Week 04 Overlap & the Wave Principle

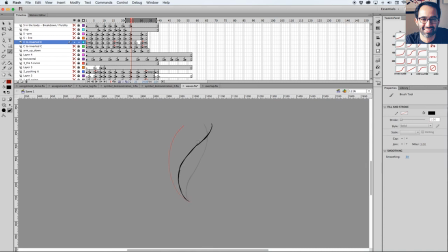I push that shape more and I overlap more, and now I'm basically back to my C. So if you see that, oh sorry, and that's basically like the drawing that everybody kind of has when you talk to like wave principle.
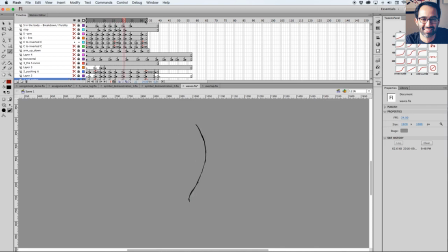And if we play here, you can see, so that's the wave principle working on an anchor point, and it's going like from C to inverted C, and it's considering like overlap, like what's overlap and what's leading the movement.
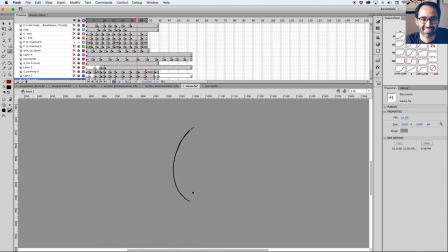So like that tip, that ending beat here is kind of like leading the movement just by starting the movement, and then the top part is
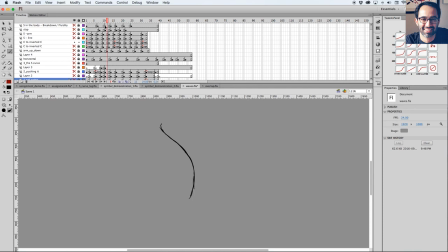is following through. It's being dragged and then it's being followed through, giving us overlap.
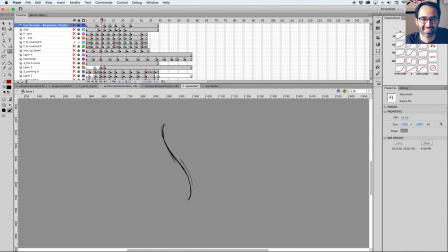So I kind of like that approach, that like C to inverted C, and the way you go from one to another is by finding this S curve. S curves are crazy because they basically encapsulate everything that animation is about.
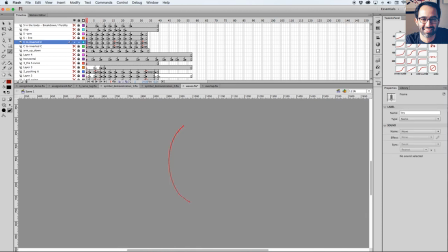Because the S curve, let's say like yeah, I actually have the example here. But what is happening here is that that's a key and that's a key, and my breakdown is basically like this S curve. And remember, we were talking about the breakdown being this drawing that is not an exact middle.
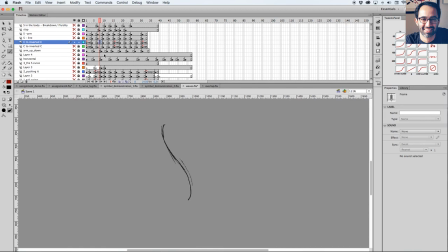That's where it starts to make more sense. So if I didn't know about the S curve and the breakdown, my my middle drawing from the C to inverted C would be that, right?
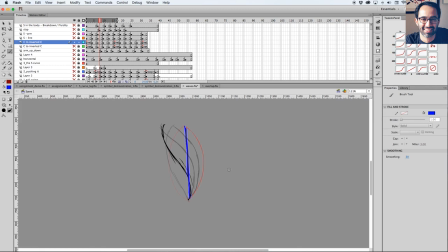And still, it's a middle drawing, but now we are considering overlap and what's leading and how the movement is happening. So I'm getting to this S curve,
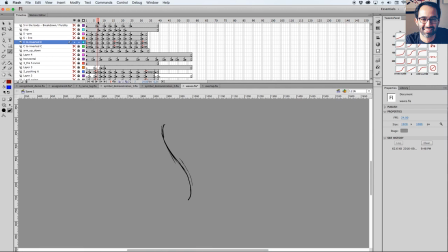and S curve it's a shape that is very, very friendly for breakdowns, because you're considering stuff happening on different times.
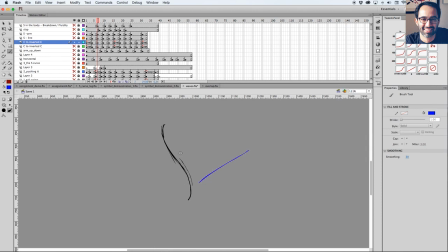So this part here could be your leg, and this part could be your arms, or the hair, or anything that's being dragged. Point is, like, stuff is not happening on the same timing.
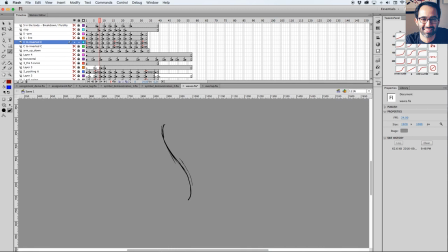So S curve, and the more you know about S curve, the more you see that happening everywhere. It's not about being a character being drawn on S. It's like that thing I was showing with the arm, right? Where is it? Yeah, here. So if I showed you guys
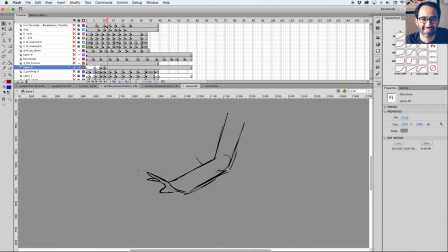only that, hopefully you wouldn't tell, oh, that's the S curve right there. But then I show, okay, I'm coming thinking about that, and then, oh yeah, the S curve is there. And the S curve is it's always like everywhere, really.
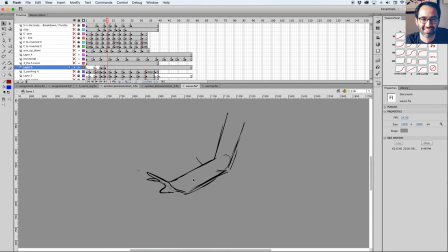And the more you consider it, the more fluidity you get in your animation. And that also doesn't mean that I draw the S curve all the time. But as I'm doing an arm, I'm considering, okay, I'm gonna like drag that hand a little bit, and that naturally will describe an S curve.
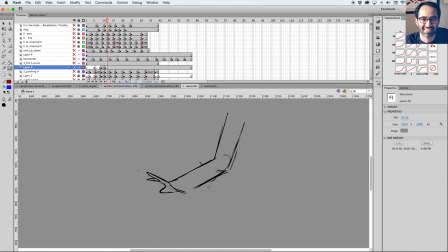But the thinking behind it's about the S curve. Okay, so C to inverted C. What I have there, yeah. Oh, and then I have like this other example here, which is so same thing that I did there.